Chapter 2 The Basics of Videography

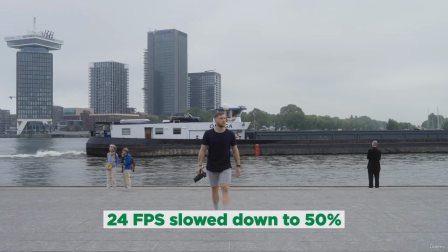If I slow down a video of 24 frames per second to 50%, then this is how the video looks.
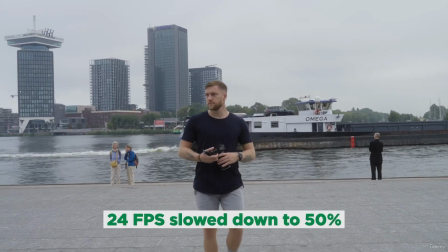So now the video is playing at 12 frames per second, which is not really natural to our eyes, and that's why you see the jitters. So that's why the higher the frame rate you film, you have the ability to convert that video into 24 frames per second. If we want a slow motion output from our videos, our goal should be to film at the highest frame rate and then just slow down until that video is playing at 24. And later on, we're gonna do a lot of examples. We're gonna go out and film normal pace videos, slow motion videos, so the frame rates per second would be super clear to you. Let's move on to the next parameter, which is shutter speed.
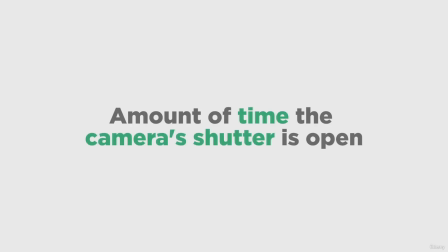So shutter speed in videography is the amount of time the camera's shutter is open. So shutter speed is usually recognized by numbers which says 1/50, 1/60, 1/10, 1/1000. For example, if I'm filming something at 1/50th of shutter speed,
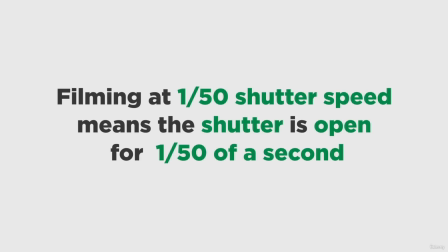which means that the shutter is open 1/50th of a second while filming that video. And why shutter speed is so important. Let me give you a more clear example of what shutter speed actually looks like. So this is a photo which is clicked at 1/5 of a shutter speed. So you see how the shutter is taking a little bit longer to click, and this is the photo which is clicked at 1/100th of a shutter speed. So you see how quickly the shutter is open and shutter is closed. So that's what shutter speed is, and why it is important in videography is, if you see this video is filmed at 1/1000 of a shutter speed.
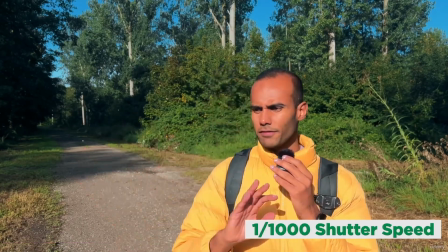If I do any sort of movement, it would be super jittery. You can see even if I'm just moving around the frame, it would be super lagging.
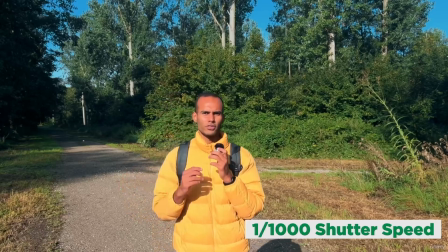I'm moving on a purpose so that I can show you how jittery everything looks with shutter speed cranked up.
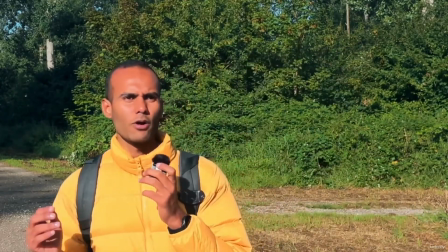And if you see closely, now you would see that there's a lot of jitters. And that is because the camera is filming every movement.
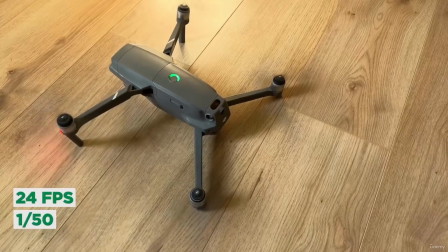Let me give you a very simple example.
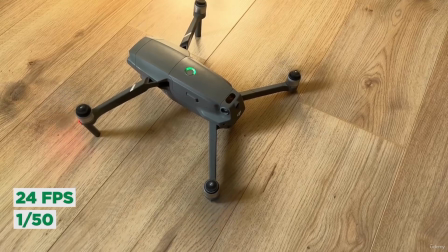Here in this case, we are filming at 24 frames per second, and I've kept my shutter speed to 1/50, which is almost the double of the frame rate.
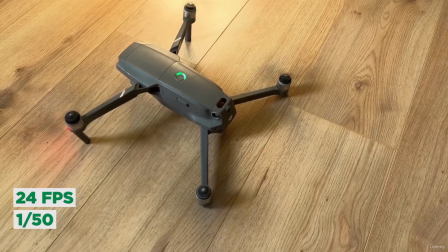And as you can see, the propellers on the drone, it looks very natural to our eyes.
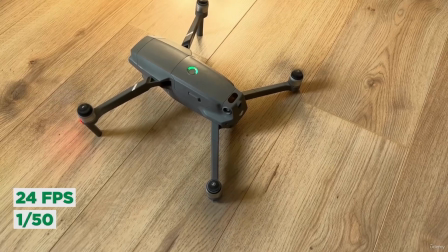It looks exactly how it would look when we see with our bare eyes how a propeller would look when the drone is flying.
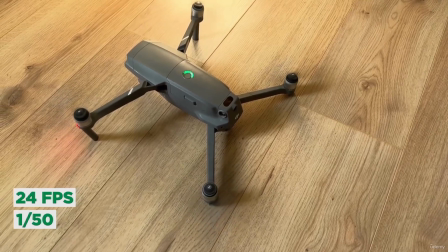And the reason behind that is 1/50th of a shutter speed is giving enough motion blur in this image.
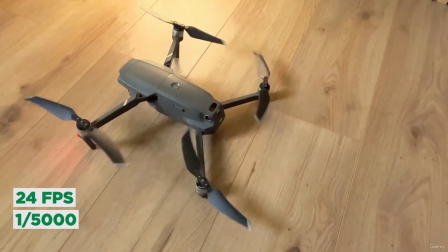But if we crank up the shutter speed to 1/5000, you can see how unnatural the image looks.
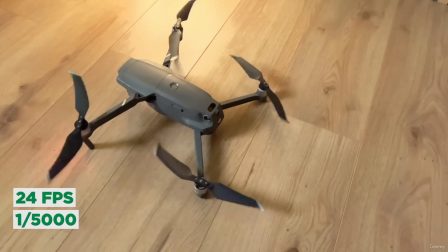Here in this case, the camera is trying to capture every single movement of the propellers, and it is not looking very natural to our eyes. That's why when you're doing sports videography, you should crank up your shutter to 1/250, 1/300. But if you're filming a normal pace video, you should be keeping your shutter speed to 1/50, 1/60, or 1/100. In videography, there's a rule of thumb. If you are filming at 24 frames per second, the shutter speed should be double of that.
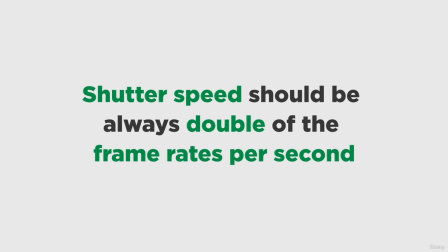The shutter speed should be 1/48 or 1/50. If you're filming a video at 60 frames per second, the shutter speed should be 1/120 or 125. And we're gonna go through all these examples later where I would be filming in different scenarios and I would be setting up the shutter speed. So then you would know exactly what I mean. But if you're filming at 24 frames per second and then you bring the shutter speed down to 1/10th, this is how the video looks.
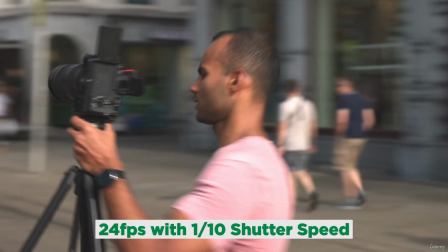So you see, now what's happening at 1/10th of shutter speed is that my camera's shutter is open for a little bit longer.
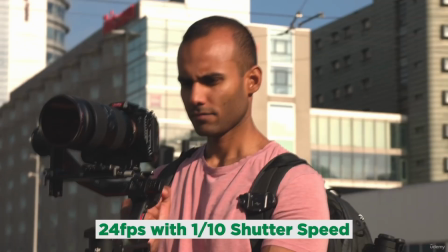So that's why the camera is taking the entire movement in one frame.
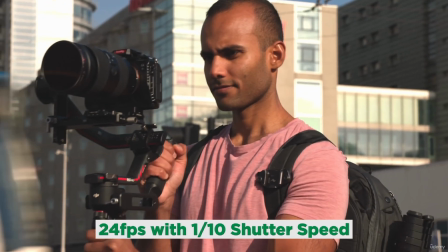And that's why you see all these blurry movement.